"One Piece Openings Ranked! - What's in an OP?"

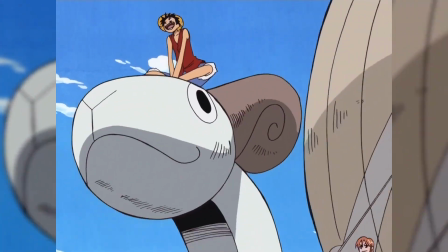[20:16]
I do think Bon Voyage had the right idea in making that hand drawn, but on the other hand,
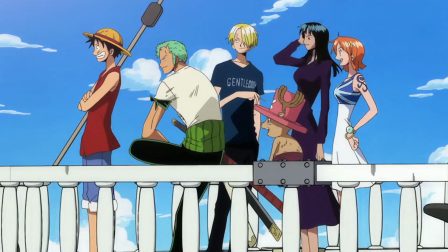[20:23]
the compositing of the 2D Straw Hats onto and in front of that slightly
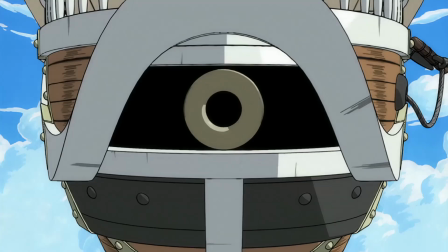[20:28]
janky 3D model is impressive even by modern anime standards,
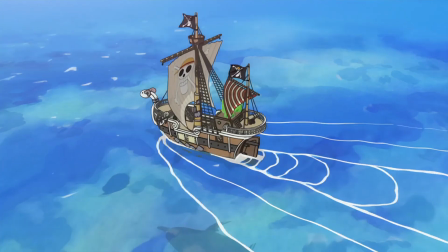[20:33]
and the 3D effects allow this OP to convey the feeling of an ocean of
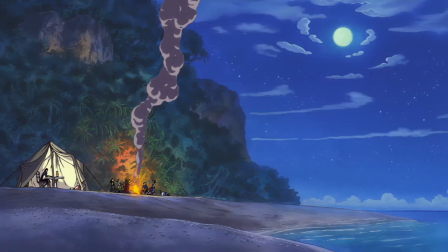[20:39]
possibilities stretching out all around you better than any opening to come before it, and many to come after.
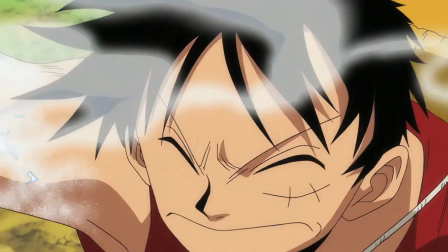[20:46]
This is one of the series' simpler and quieter calls to adventure, but it's a compelling one nonetheless.
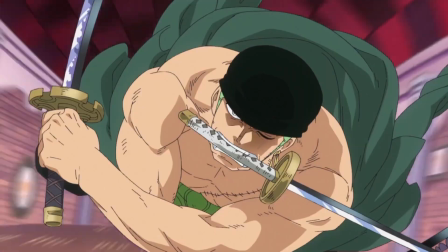[20:52]
Aesthetics and vibes are all well and good, but in my book, the best way to tie an OP together is with some sort of emotional through line.
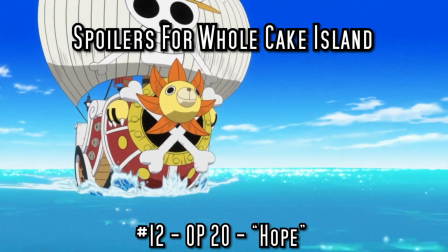[21:01]
And taking 12th place, Hope by Namie Amuro does exactly that through its focus
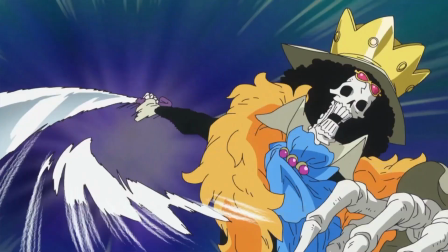[21:07]
on Sanji and the crew's efforts to recover him from Whole Cake Island.
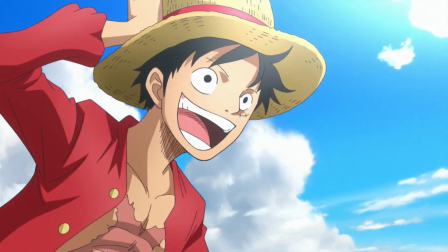[21:12]
Without that framing device, a lot of this OP does come off as janky and generic by series standards,
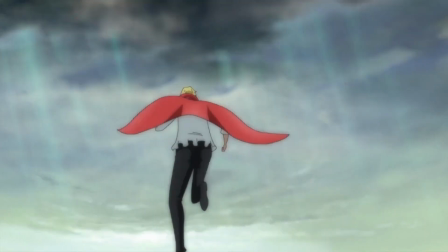[21:19]
but with it, those cliched parts are reframed as reminders of what makes this crew so lovable at their core,
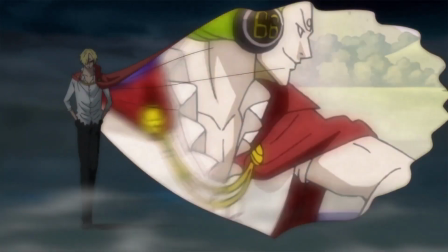[21:27]
raising the stakes both in terms of what Sanji stands to lose and what stands in the way of him getting it back.
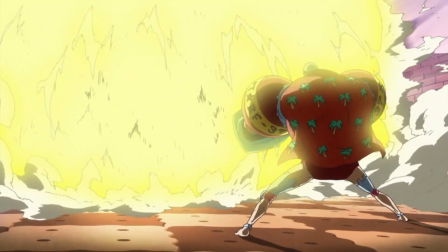[21:34]
There are parts of this OP that leave a lot to be desired,
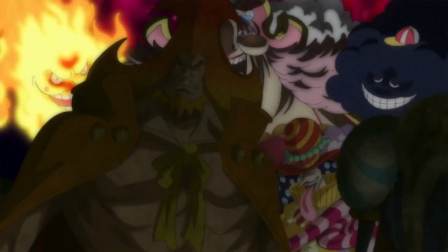[21:38]
like redundant shots of Big Mom looming ominously and a general overabundance of still frames,
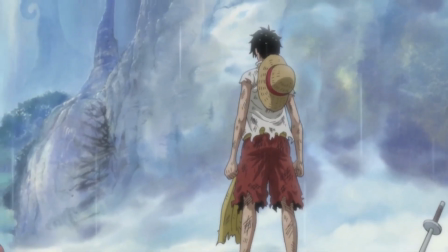[21:45]
but Whole Cake Island and Sanji's role on it represents some of the strongest emotional storytelling in this entire series,
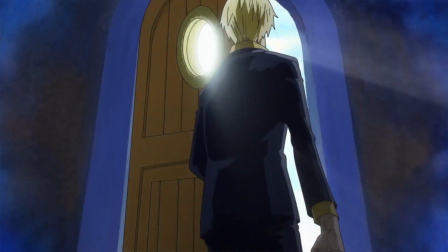[21:54]
and when he emerges at last from the darkness to greet his friends with
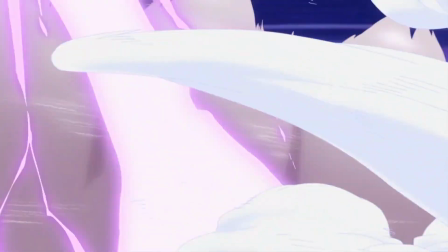[21:59]
specifically that picnic basket, it hits like a goddamn Gum King Kong gun.
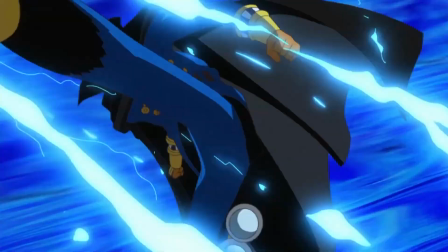[22:05]
That one shot is enough to shoot this otherwise mid-OP halfway up this list.
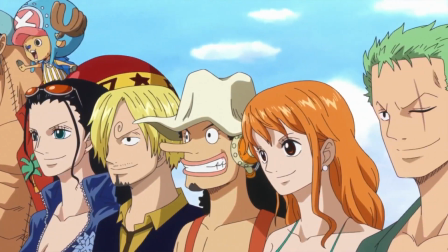[22:11]
It's that low-key iconic.
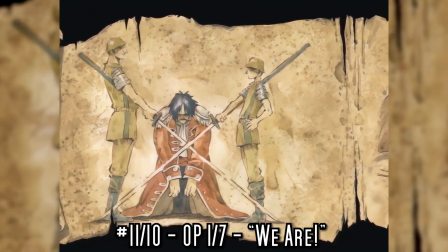[22:14]
Meanwhile, in both 11th and 10th places, we've got an intro so high-key iconic, they used it twice.
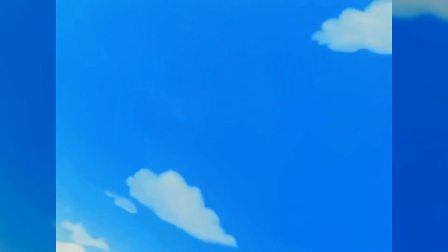[22:21]
In the same way that Cha-La Head Cha-La eternally encompasses all things Dragon Ball,
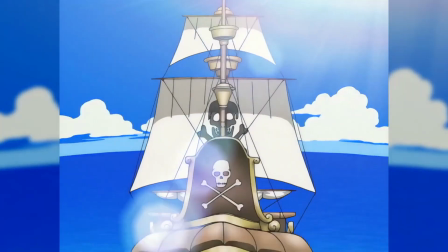[22:27]
Hiroshi Kitadani's We Are is and forever will be One Piece.
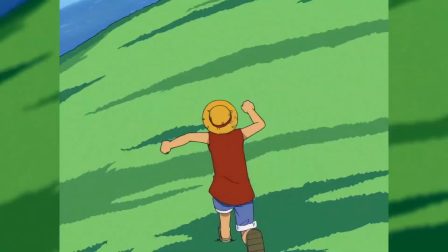[22:32]
That feeling of freedom and excitement, the constant sense of forward momentum,
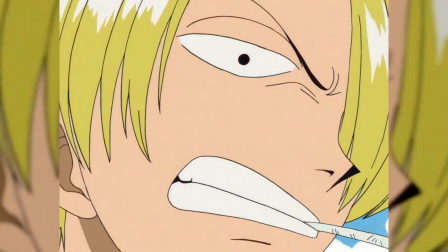[22:38]
the fluid fight sequence, complete with sound effects that's still the Goldie standard for One Piece OP action.
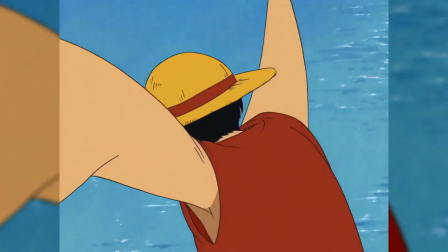[22:46]
And then, of course, there's the song itself, calling on us to pack up all our dreams,
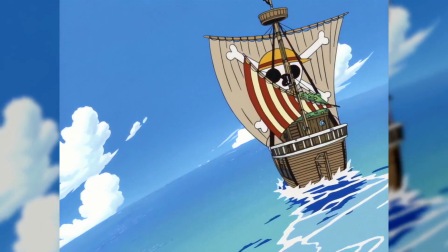[22:52]
come be Luffy's friend, and go on an adventure.
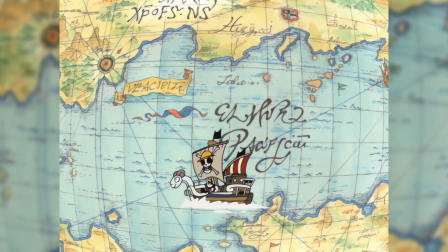[22:56]
Everything at the core of what One Piece would eventually grow to be is here in some small sense.
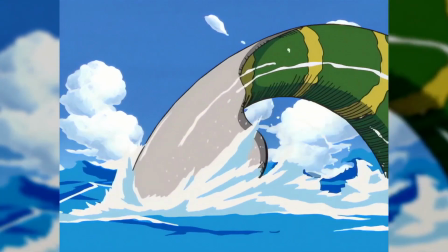[23:02]
Even the vast, overwhelming scale of the world beyond the Straw Hats' deck,
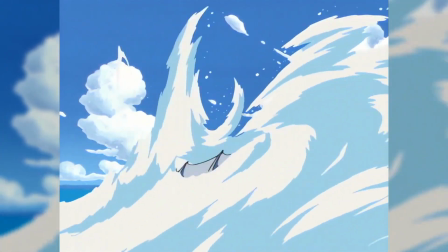[23:07]
as symbolized by the Neptunians who swim alongside them as they sail toward
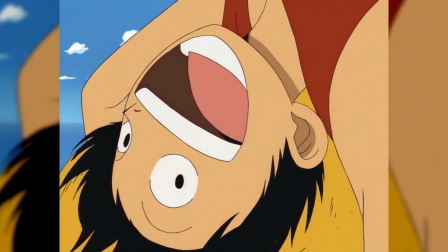[23:13]
something or other out on the horizon that fills Luffy's face with joy,
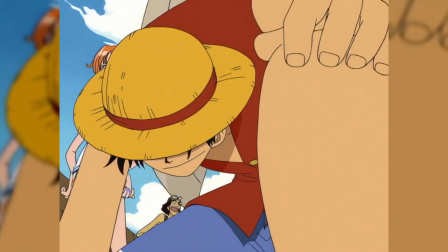[23:18]
which could even be deep foreshadowing for the moment they reach One Piece itself.
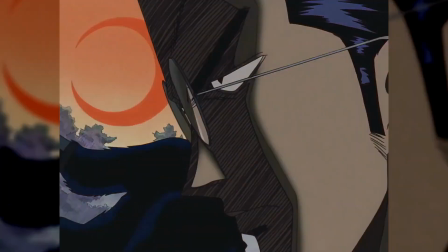[23:24]
But regardless of any meaning that might be hidden within it, this opening carries 2 decades of nostalgia in its melody and visuals,
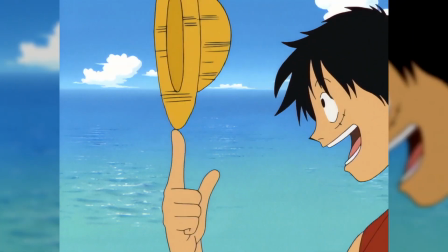[23:33]
and the anime's creators have called back to it many a time in the form of insert songs.
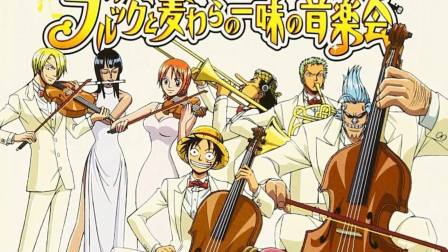[23:39]
There's also, of course, the Straw Hat remix that served as the anime's 7th OP for a brief 5-episode stretch,
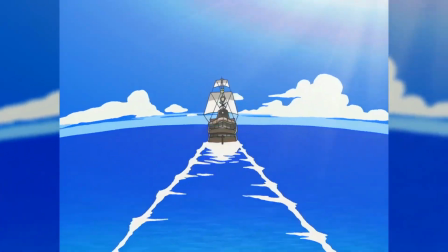[23:47]
which proves just how well-rounded and versatile We Are's visuals really are,
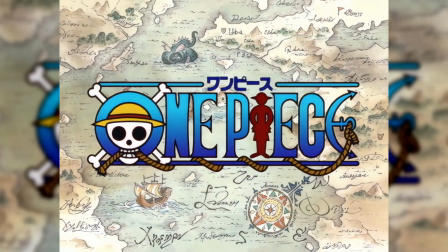[23:52]
and technically qualifies that version for its own spot on this list.
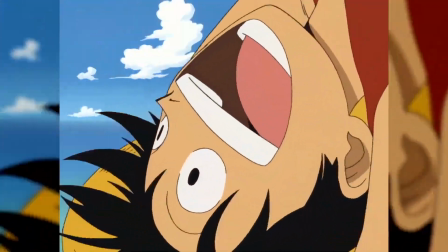[23:57]
I've chosen to rank that ahead of the original in 10th place,
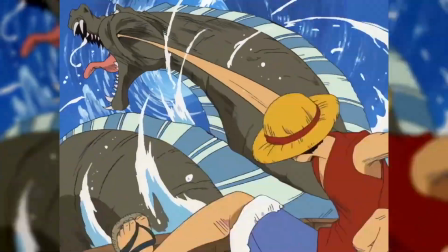[24:01]
since it's irresistibly charming to hear the whole Straw Hat crew singing along to this unforgettable tune,
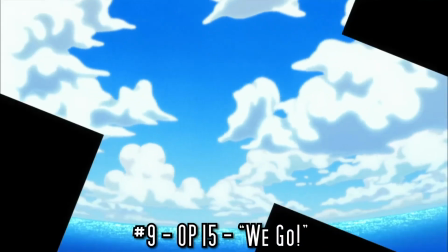[24:06]
but honestly, either one's as good as the other. Hiroshi Kitadani's We Go is a very transparent attempt to create a similarly
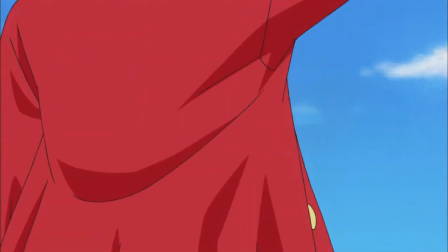[24:15]
memorable and well-rounded introduction to the post-time skip side of One Piece's world.
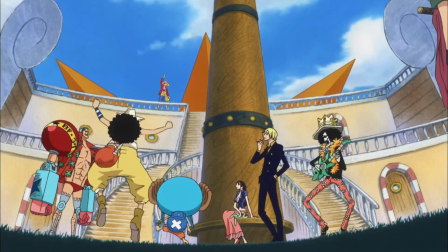[24:21]
An attempt that I believe succeeds, as indicated by my decision to place it 9th ahead of We Are.
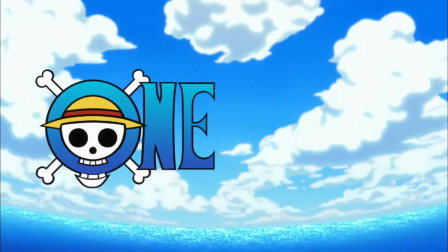[24:28]
It's an intro that starts out soaring, both audibly and visually,
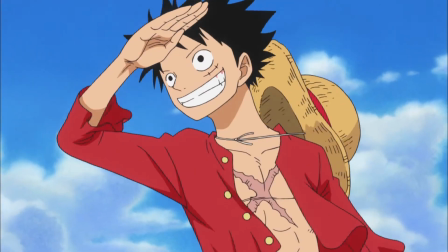[24:32]
as the first shot after the narrator spiel and our intro to Luffy is a glorious double coup de burst.
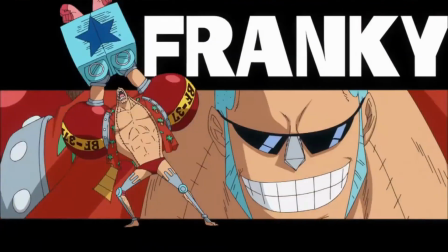[24:40]
And it just keeps on escalating from there, with exceptionally stylish black, white,
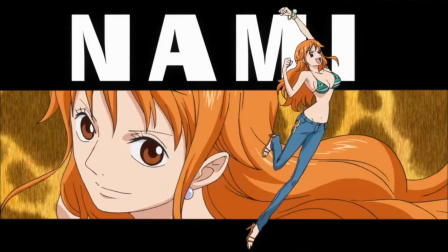[24:46]
and fabric print character cards for all 9 Straw Hats,
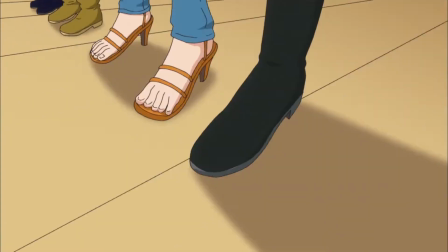[24:49]
leading into a kinetic lineup shot straight out of Quentin Tarantino's Wet Dreams,
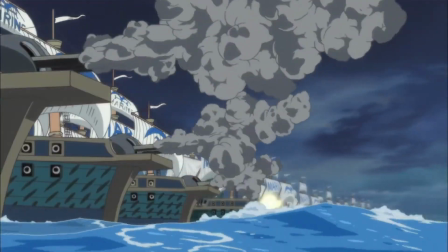[24:55]
which is then followed by a pitched battle with an entire naval fleet that kicks off with a different kind of fetish Sakuga.
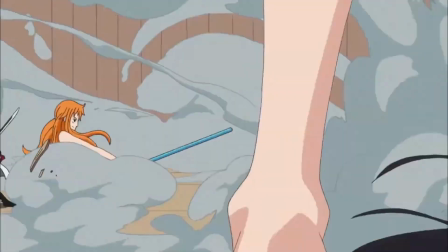[25:03]
Where the Straw Hats once ran away from the Navy at every turn, now they charge bravely toward it,
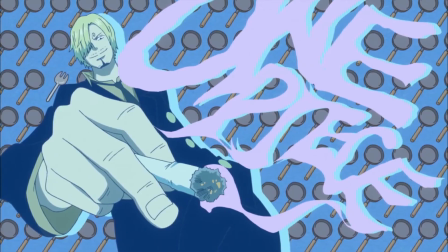[25:09]
and thanks to all the training he and his friends have done in the 2 years they spent apart,
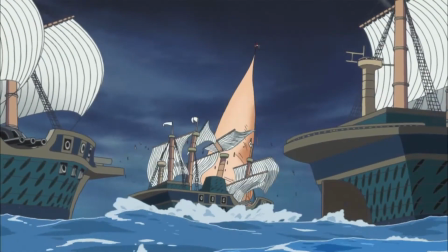[25:14]
Luffy can now sink a battleship with a single blow.
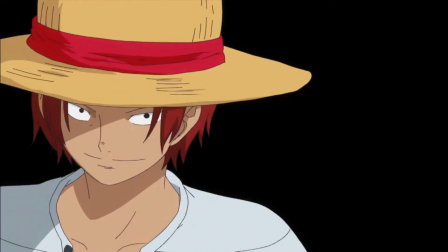[25:18]
After the action, We Go concludes by inserting Roger into the chain of Straw Hat handoffs that connects Luffy and Shanks,
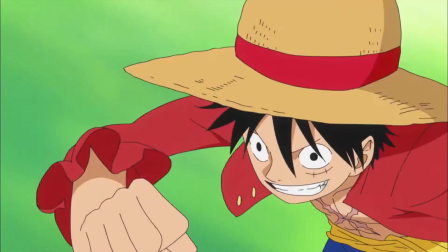[25:26]
then plopping the whole crew down on that cliff ya boys been sprinting toward for the last 15 years.
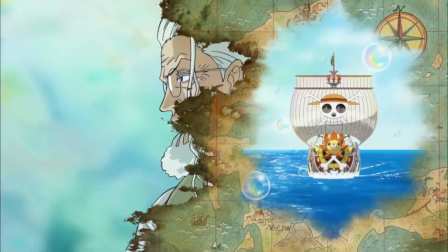[25:32]
By adding only these most essential expository embellishments to the foundation laid by We Are,
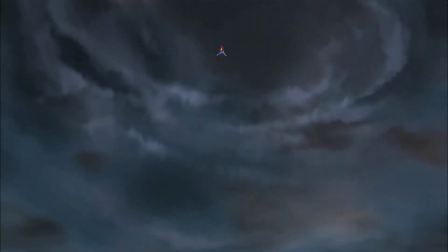[25:39]
this OP manages to mark an equally iconic new starting point for the next leg of this grand journey.
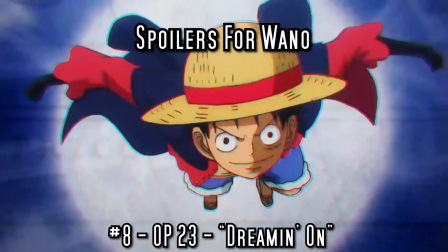[25:47]
And in 8th place, we find the point at which that journey ends. For now, at least.
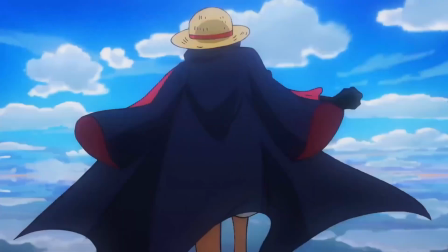[25:54]
OP23, Dreamin On by Da Ice,
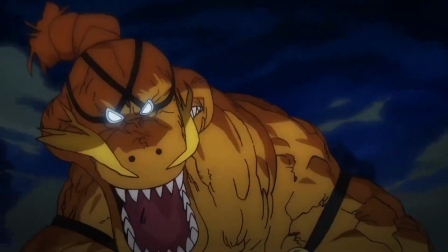[25:57]
features oodles of foreshadowing packed into some of the most impressive bits of fight Sakuga in these OPs to date.
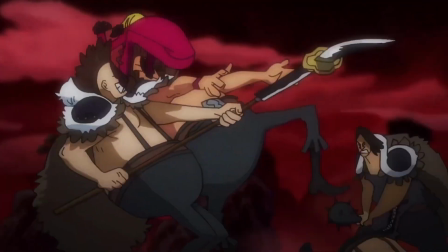[26:04]
Sanji and Zoro even make beating up random thugs look awesome here.
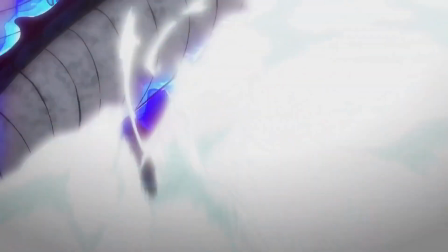[26:08]
Though, of course, the main event is still the throwdown between Luffy and Kaido,
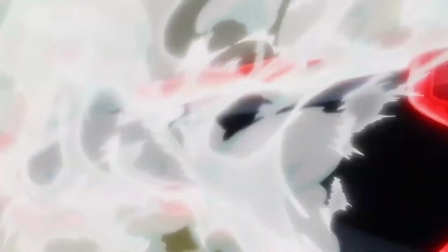[26:13]
which now features hockey flashes the likes of which we've never seen before.
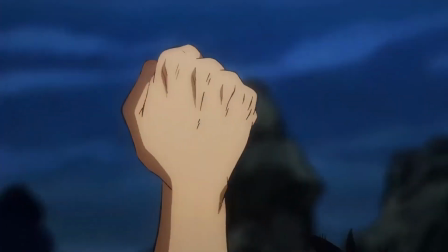[26:18]
Which, if Oda has been sharing plans with the animation staff, may even hint at stuff the manga hasn't gotten to yet.
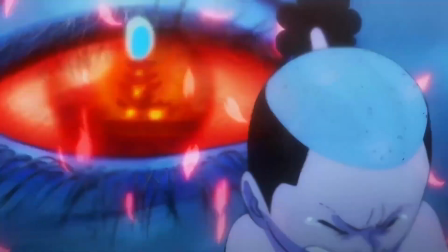[26:26]
While it doesn't quite match the strong narrative flow of Over the Top,
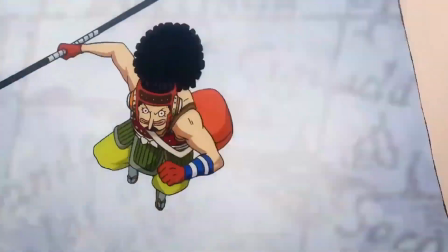[26:30]
Dreamin' On does have a ton of individual shots that I love to pieces,
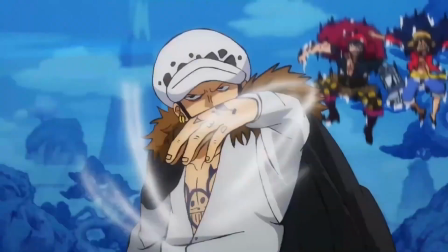[26:35]
like the shot of Luffy, Traffy, and Kid all fighting over center frame, just as they argue over who gets to take down Kaido.
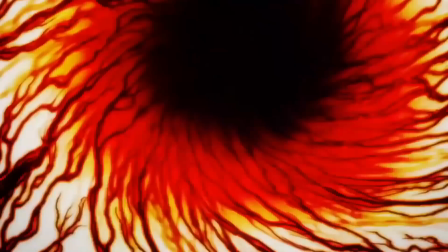[26:43]
I adore everything about the Odin flashback sequence too, especially Baby Buggy,
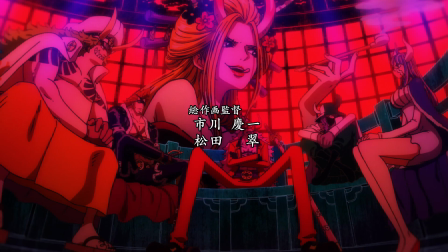[26:48]
but I'm equally enamored with the Toby Roppo hype reel that replaces it in the 3rd version of the OP,
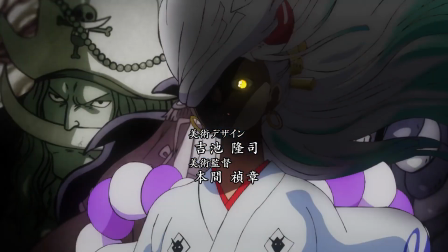[26:55]
especially since that leads into our first glimpse of Best Boy Yamato.
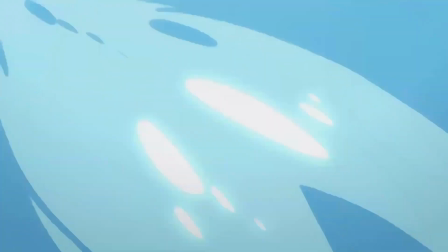[27:00]
It is a bit on the chaotic side, but that's perfectly fitting for this particular arc,
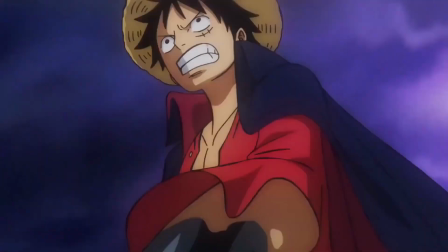[27:05]
and it's particularly fitting that this OP starts with all the Straw Hats lined up facing off against Kaido,
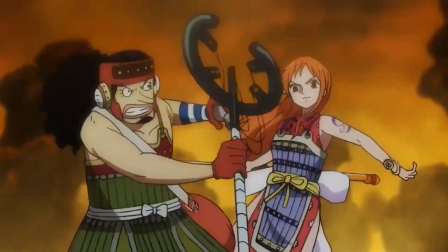[27:12]
because it marks the first time in literally years that they've all been together in the same place.
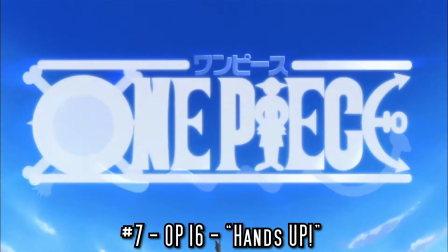[27:19]
Coincidentally, in 7th place, Hands Up, the 16th OP by Kota Shinzato,
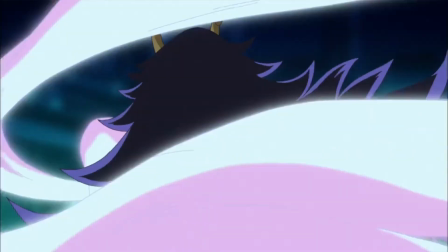[27:25]
marks the last time they were all together before that, all the way back on Punk Hazard, which in this opening serves as the backdrop and
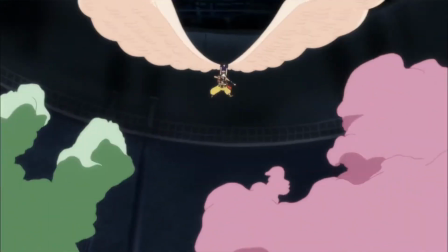[27:34]
hazmat-suited goon supplier to one of the best fight posing sequences in any of these openings.
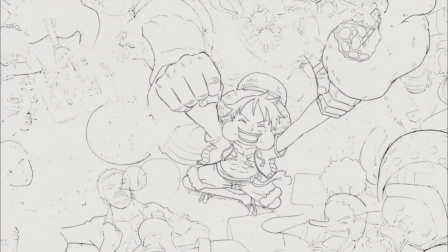[27:41]
Leading into that, we get to watch this gorgeously detailed picture of the Straw Hats picnicking get inked, colored in,
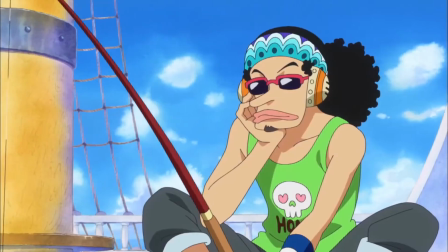[27:48]
and animated, followed by a cute little montage where the crew shows off all their non-combative talents,
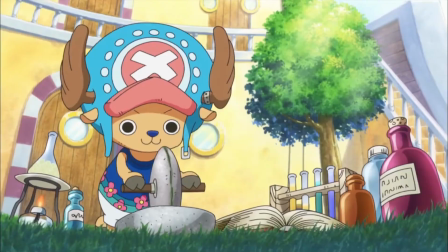[27:54]
including Nami working on some charts and Chopper actually doing some doctoring for once.
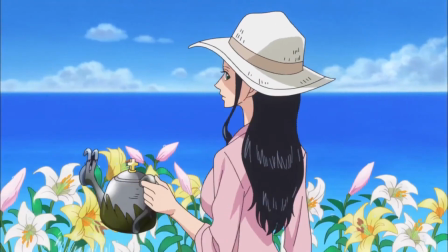[28:00]
Hands Up is a celebration of these characters and their enduring friendship, the way that Luffy pulled them all together from around the world.
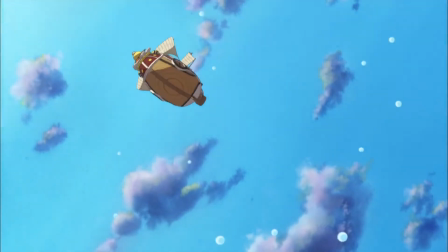[28:09]
Once again, it goes for a coup de burst climax, but this time into a sunset,
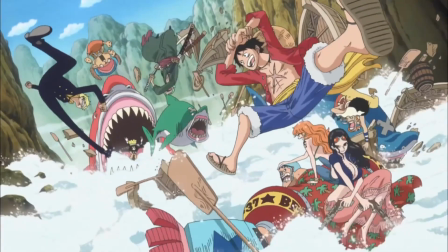[28:14]
cut together with animated renditions of some of Oda's best full crew color spreads, in a manner that explicitly says,
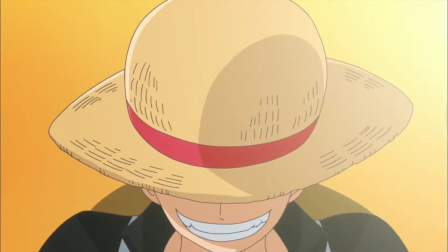[28:22]
together, we can go anywhere and do anything.